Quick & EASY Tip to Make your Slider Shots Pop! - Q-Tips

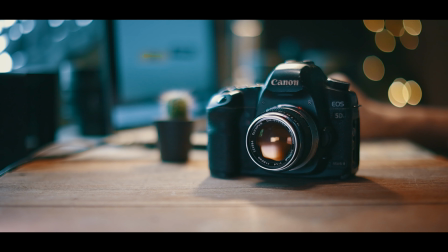0:06 Have you ever done a slider shot and you just felt that it needed some oomph in it and you weren't really sure what your shot really needed to spice it up?
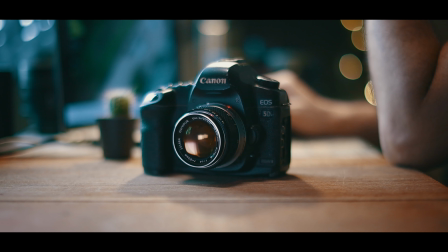0:14 Well in today's q-tip I'm going to show you a quick tip on how you can spice up your slider shot just by doing something really simple.
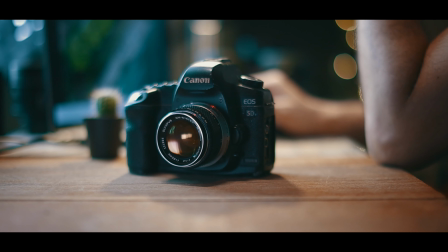0:21 As we all know slider shots are all about making shots look more dynamic by adding movement to them.
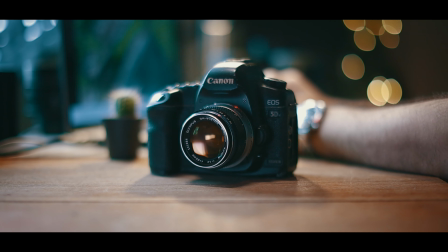0:26 So the less movement you visually can see in a slider shot the less dynamic the shot looks because it starts to look more like a still
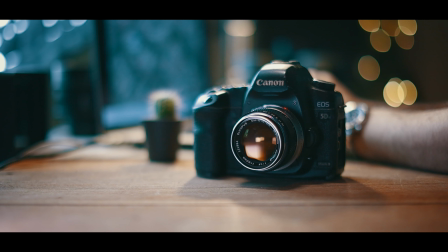0:33 image and that defies the whole purpose of using sliders in the first place since slider shots are meant to add movement in the shot to make the
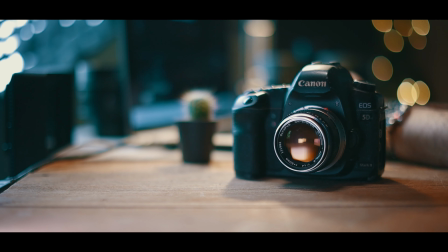0:40 shot look more dynamic so a quick and easy way to make your slider shots look great is by adding things to your foreground to better exaggerate
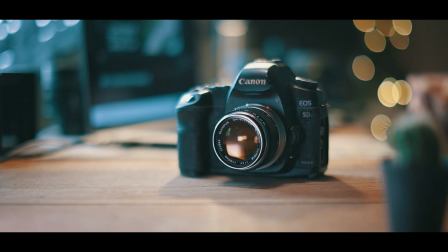0:48 the slider movement in your shot you can also place an object in the foreground that will totally obscure the subject you want to focus on to make
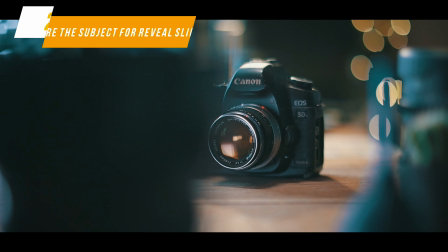0:55 it look like a reveal sort of shot. So just remember the next time you do a slider shot try adding more layers in the foreground
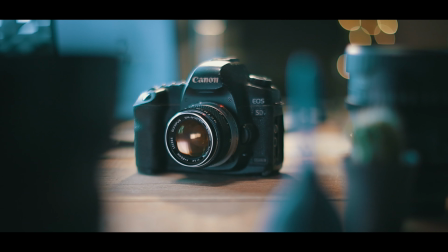1:02 and that will make your slides really pop and it'll make it look more three-dimensional.
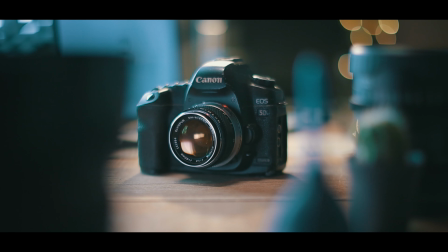1:08 So if you did enjoy these short q-tips please don't forget to like share and subscribe also links to all the gear that I used to make
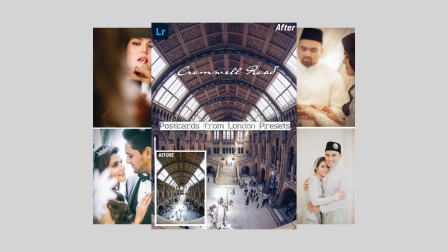1:14 these videos in the description down below and if you do feel like making a small contribution to our channel I also left the link to our PayPal down below. Also don't forget links to our Lightroom presets are also in the description down below.
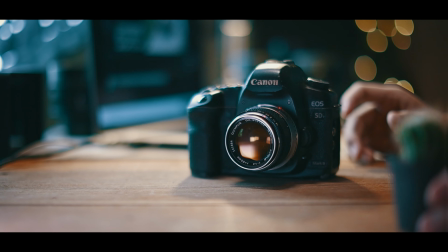1:26 Thanks so much for watching and I'll see you guys in the next Q-Tips.